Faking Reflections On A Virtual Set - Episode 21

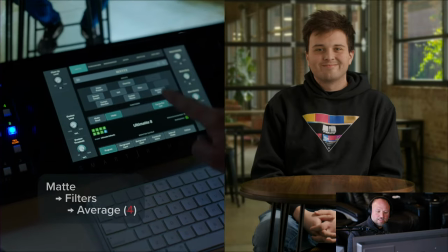So inside matte and then filters,
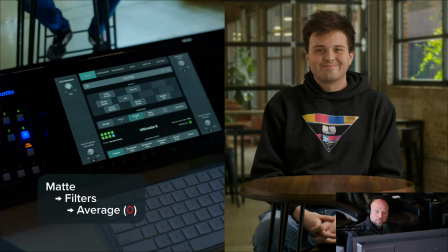there's this average that can show up or median either way you want these set at zero so if they
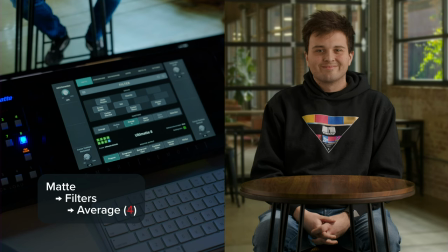intentionally blur the shot I don't know why but it's terrible I don't know how that got set we did not change that setting and somehow that happened and
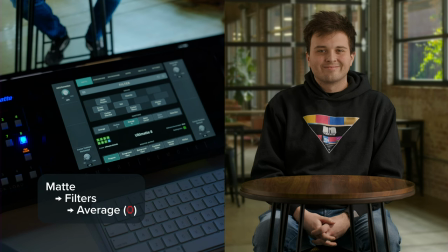I was sitting there looking like what in the world is going on with this shot it looks terrible it's super blurry and for whatever reason average had been set over to four so just know that it doesn't matter if that says median or average either way it's just doing a blur and you
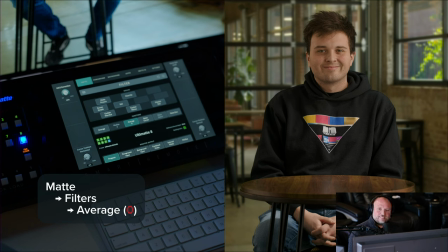always want that well i don't know obviously somebody wanted that set at something other than zero but i can't think of a reason why i would want my shot to look blurry and out of focus but if uh yours does when you hook it up to ultimat i would check those settings okay so we mentioned the reflection on the table uh and that was like a keying problem right so that's green reflecting seeing through and it kind of like breaks uh breaks oh you know makes it not look real at all because you can see through a table which isn't real anyways other reflections can help things uh we can help sell it and make it look even more real so he had a mug on the table and uh you
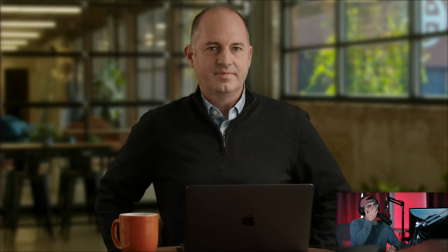can see it here and if you look into the mug you'll start to see some reflections and here is some film magic that we kind of like pushed
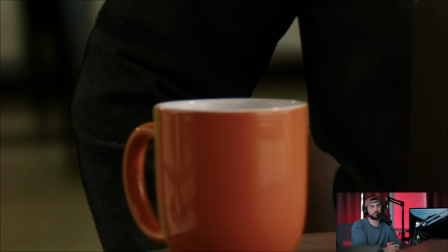into to make it more believable. Yeah, let's show that wide shot so we can establish what's in the room.
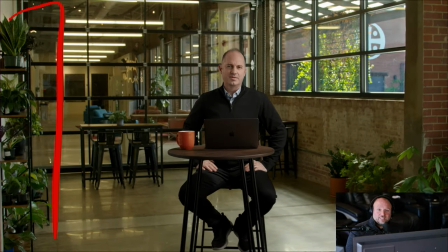So the challenge is over here in the room is we've got all these plants over here and what it was reflecting, you're seeing the finished product, but what it was actually reflecting before was just very, very obviously studio looking stuff was happening in the lighting of that. So then, okay, so Jay, take it away. What did we do to fix this up? Awesome.
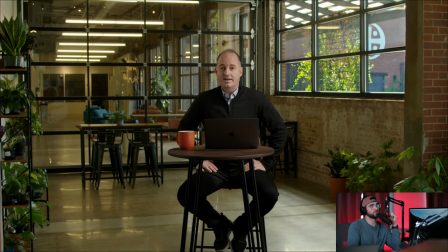So you can see the plants on the left here. so we wanted to add a sort of plant-like formality to it and then you can see uh you don't really know what's on the right like right you see that's where the light is sort of motivated from and you can obviously see
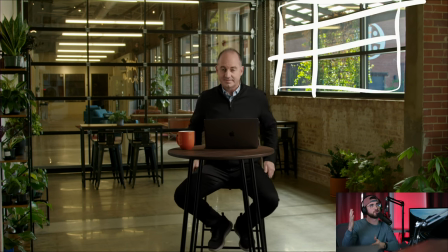those big windows and we have our giant uh light over there our big soft light on the right side so it did look like
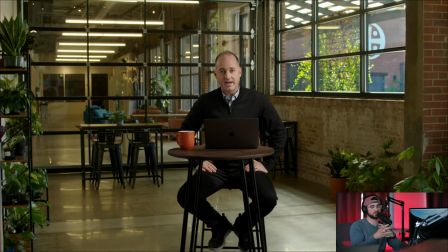a window sort of it was just sort of a solid piece so um we kind of did some fun things to that but before we get to that i
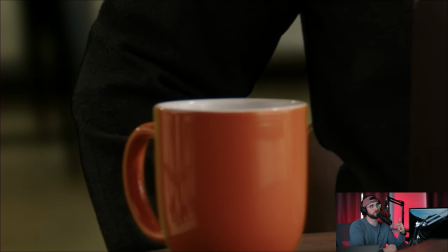want to talk about the the plants and i'll let cammy take over because she sort of she
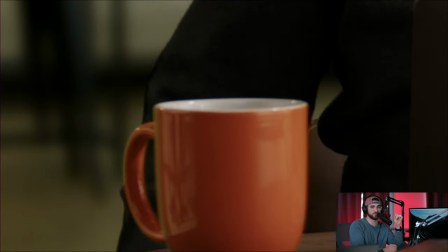she was the artist uh nice if you will on this one yeah um so
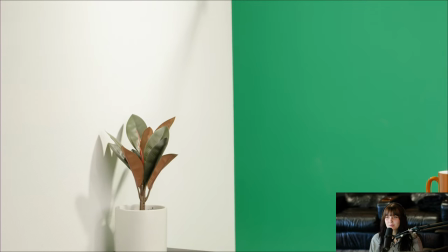looking at the reflection obviously um putting a plant up there it
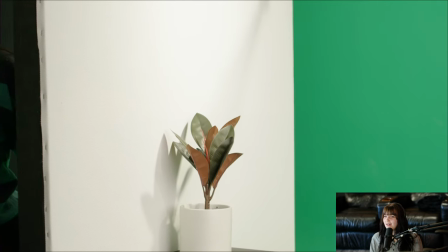didn't really help um so i had to try and
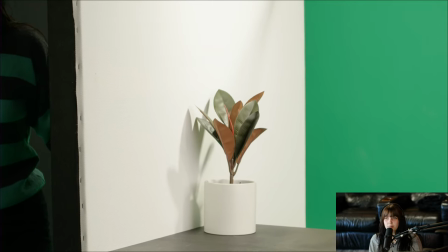take some creative liberty into making fake plants um so i took some black cinefoil and
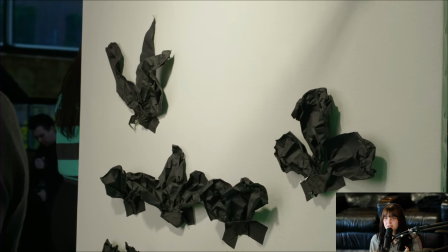some gaff tape and kind of crumpled it up and taped it to the big monolith that we have that bounces light onto the subject.
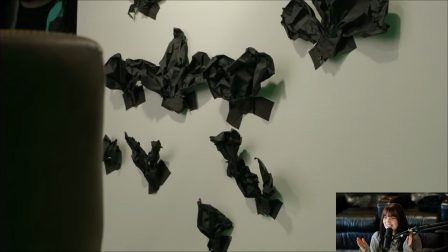So I taped it on it there and it took a while to kind of get it in frame of where the mug is so it can look.
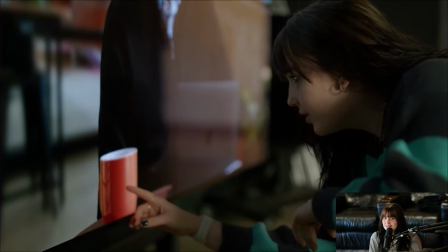Yeah, here I am like pointing and trying to figure out like a little to the left, a little to the right, get it into the right reflection.
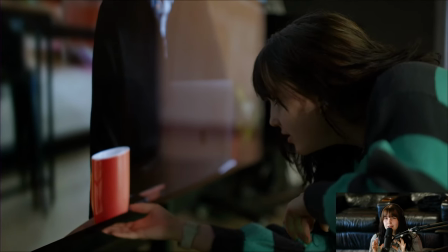And this might seem a little like a bit of a nuance kind of a thing.
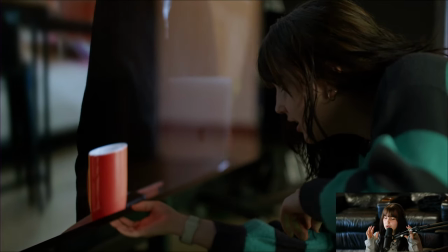But when you have something that kind of takes you, like if your brain registers and sees it, like that doesn't make any sense.
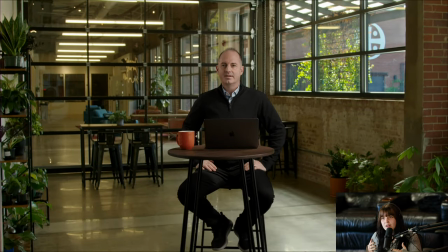And it kind of takes you out of the actual setting that you're in.